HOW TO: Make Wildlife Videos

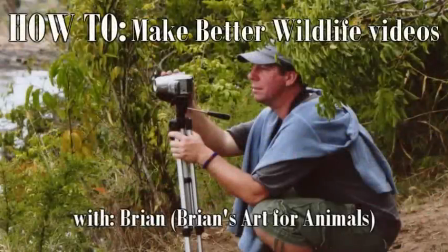0:00 This video will feature some simple tips on how the average person can improve their wildlife filming. I appreciate all the great comments on my videos. Some of you ask advice at times. In an instance like this, where you have an animal, a wild animal, you don't know what it's going to do. So what I try to do as soon as I get there is get as many close-up shots as I possibly can of the head, of the eyes, of the ears, anything that's close.
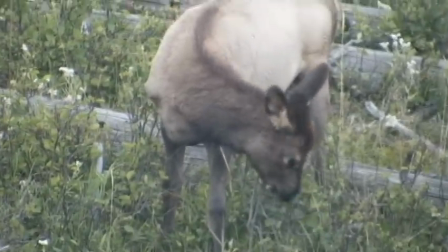0:22 Realizing that most likely it's probably going to walk away from the area that you're at. And then when it walks away, you get the more pull-out shots.
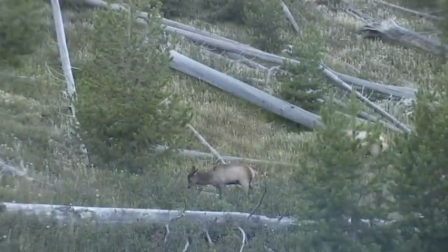0:30 You get the area of the trees all around the animal and stuff like that.
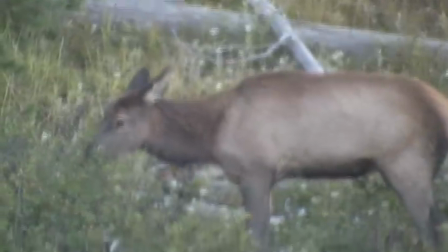0:39 That way you got your close-up shots, and then you have your far-away shots,
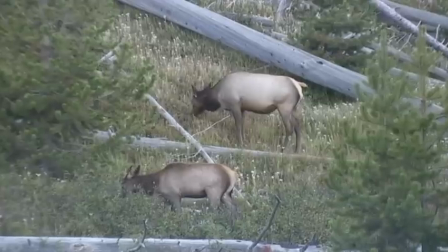0:43 and then that way you can take your close-ups and then fade to the far-away shots, and it kind of looks like there's more cameras than just one.
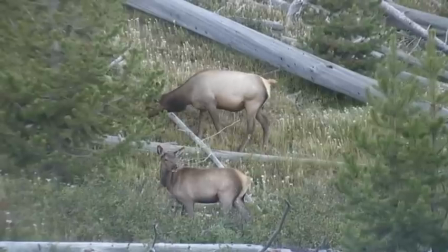0:48 Kind of makes you look a little more, hopefully, pro than just all the other amateur stuff, handheld, really shaky stuff you see here on YouTube.
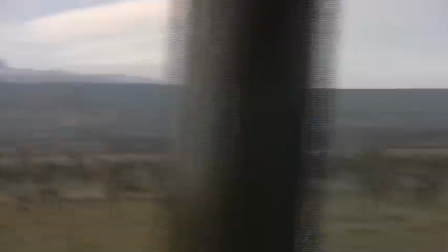0:57 Another example of these techniques is on my last trip to Kenya, Africa, where I filmed my YouTube series, Safari Lewa. We drove up on this white rhino, and I was sure to get some quick shots of it, as I didn't know if he would stop.
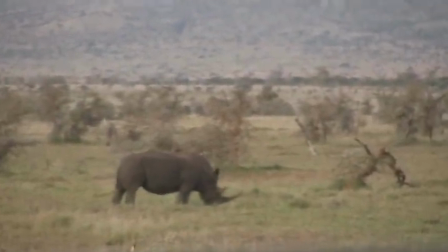1:08 But once I knew we were going to stop, I went in as close as I could and filmed his horns and his face.
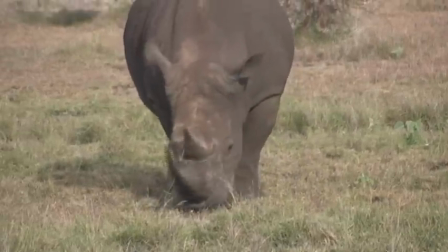1:14 And as this rhino went around and ate, I was sure to film it from as many angles as I could,
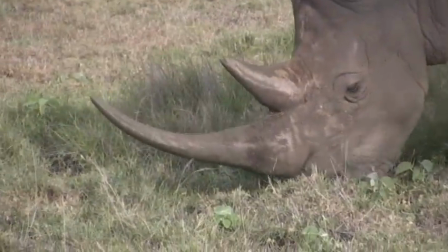1:19 as he kept turning, hoping that it would make the video seem like it was filmed with more than one camera,
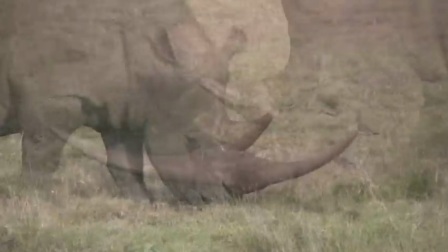1:24 since I could fade in from shot to shot, seeming like it was all filmed at once.
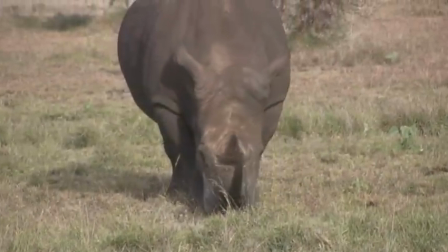1:29 I'm just one person out there with a small handheld camera, but I want the video to look as good as it can,
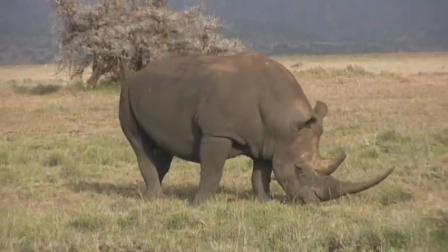1:35 and hopefully just as interesting to watch as a show you would see on Animal Planet or Geographic.
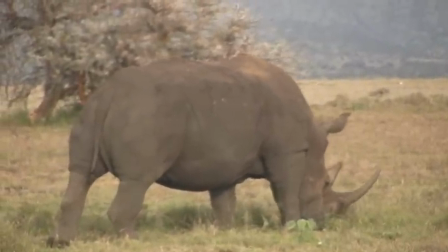1:40 Which brings me to another tip. You can just film, or you can try to do a show in which you educate or entertain.
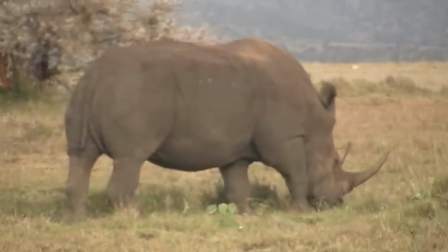1:46 So I could hold the camera and film it like this.
Hey, look at that rhino. It looked like a big old unicorn, that big old rhino.
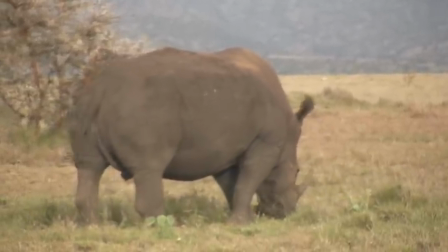1:53 Look at that. Did you see this rhino? Look at that rhino. Hey, old rhino. You big old rhino, you.
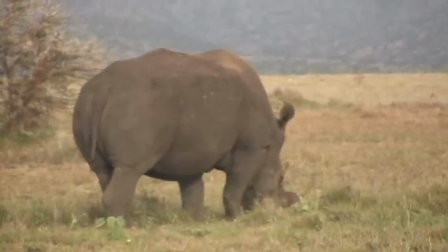1:59 Look at you. Here, rhino. Here, rhino.
Or you could look up some information on the internet.
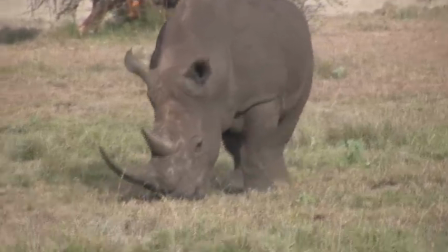2:05 This is a white rhino, one of the largest animals on the planet. One of the 2 species of rhino that live in Africa.
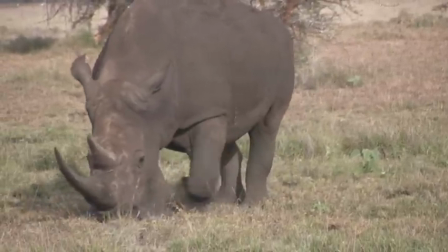2:12 Its horn is made of keratin, the same material that is found in our fingernails.
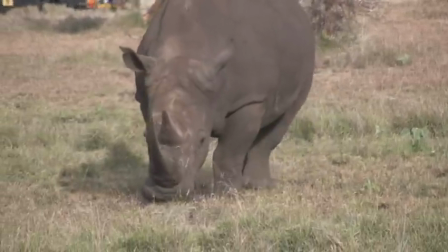2:17 They have 2 ears.
Something like that.
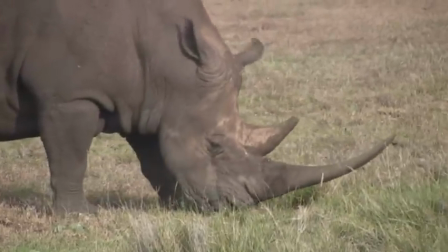2:20 I choose to leave in the audio of the surroundings when I talk over, but sometimes with other people talking or the clicking of cameras, it can be distracting.
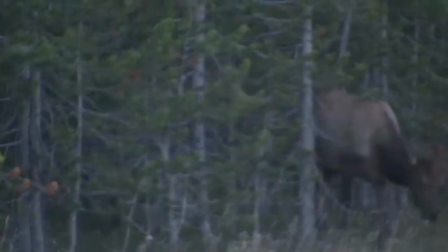2:27 So for instance, let's go back to that elk at Yellowstone. I filmed him roadside, so I have lots of traffic noise in the original shot,
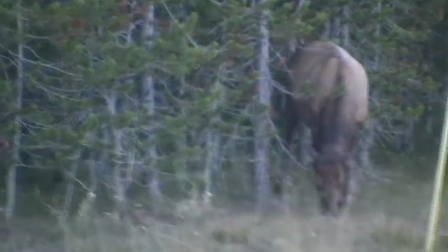2:35 but I can later film a quieter area and place that audio on this video track for more of a peaceful feeling like this.
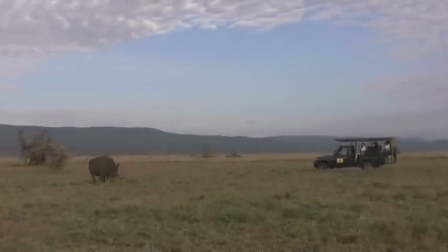2:45 Now back to the rhino. When I had a chance to film another Jeep driving up to it and then away from it, I knew I could probably use that footage and say something like,
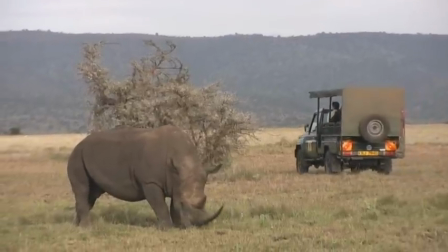2:53 "We drove up to the rhino," or "When we left this rhino and went to see another adventure," and that way it kind of seems
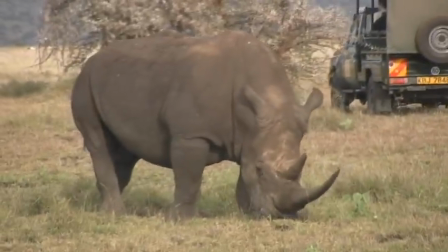3:00 like I filmed myself leaving, if that makes sense.
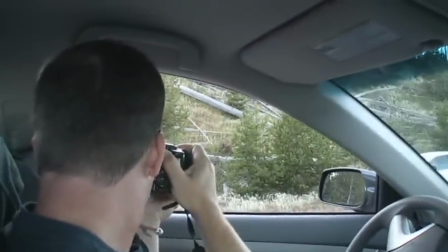3:02 Another thing you'll see in my videos is that I've added the simple sound of my camera clicking, and then we'll place pictures in my videos to add an effect like this.
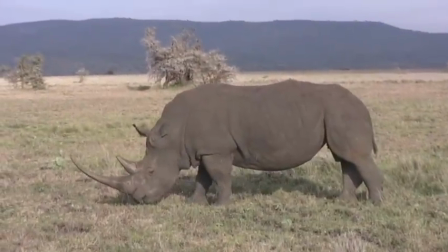3:12 Well, I hope these few simple tips will be helpful when you go out and film wildlife. And please remember not to disturb wildlife.
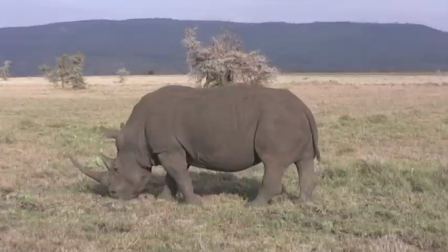3:19 It may take a while for the animal to open its eyes or pick its head up or to move closer or away, but don't scare it.
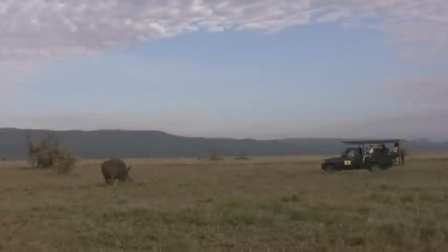3:25 Don't throw anything at it or scream at it. These are all things I've seen people do when they want to get that what they think is the perfect shot.
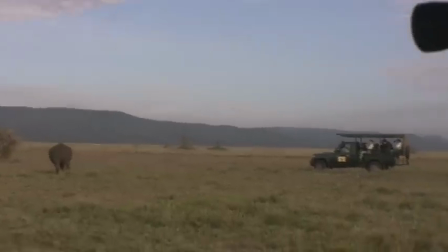3:32 And please purchase a zoom lens or a wide angle lens attachment to your video camera or your regular camera so that you don't have to get too close to wildlife.
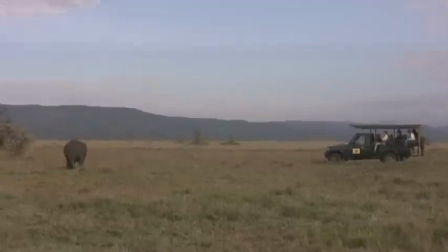3:40 People do stupid things when they want to get close to wildlife. Please respect it. And know that an animal, even like a simple deer, can cause a lot of harm to you if it wants.
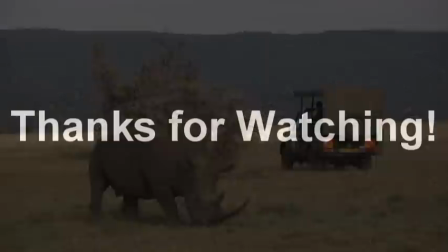3:49 Please read this video's description for more information, and as always, thanks for watching.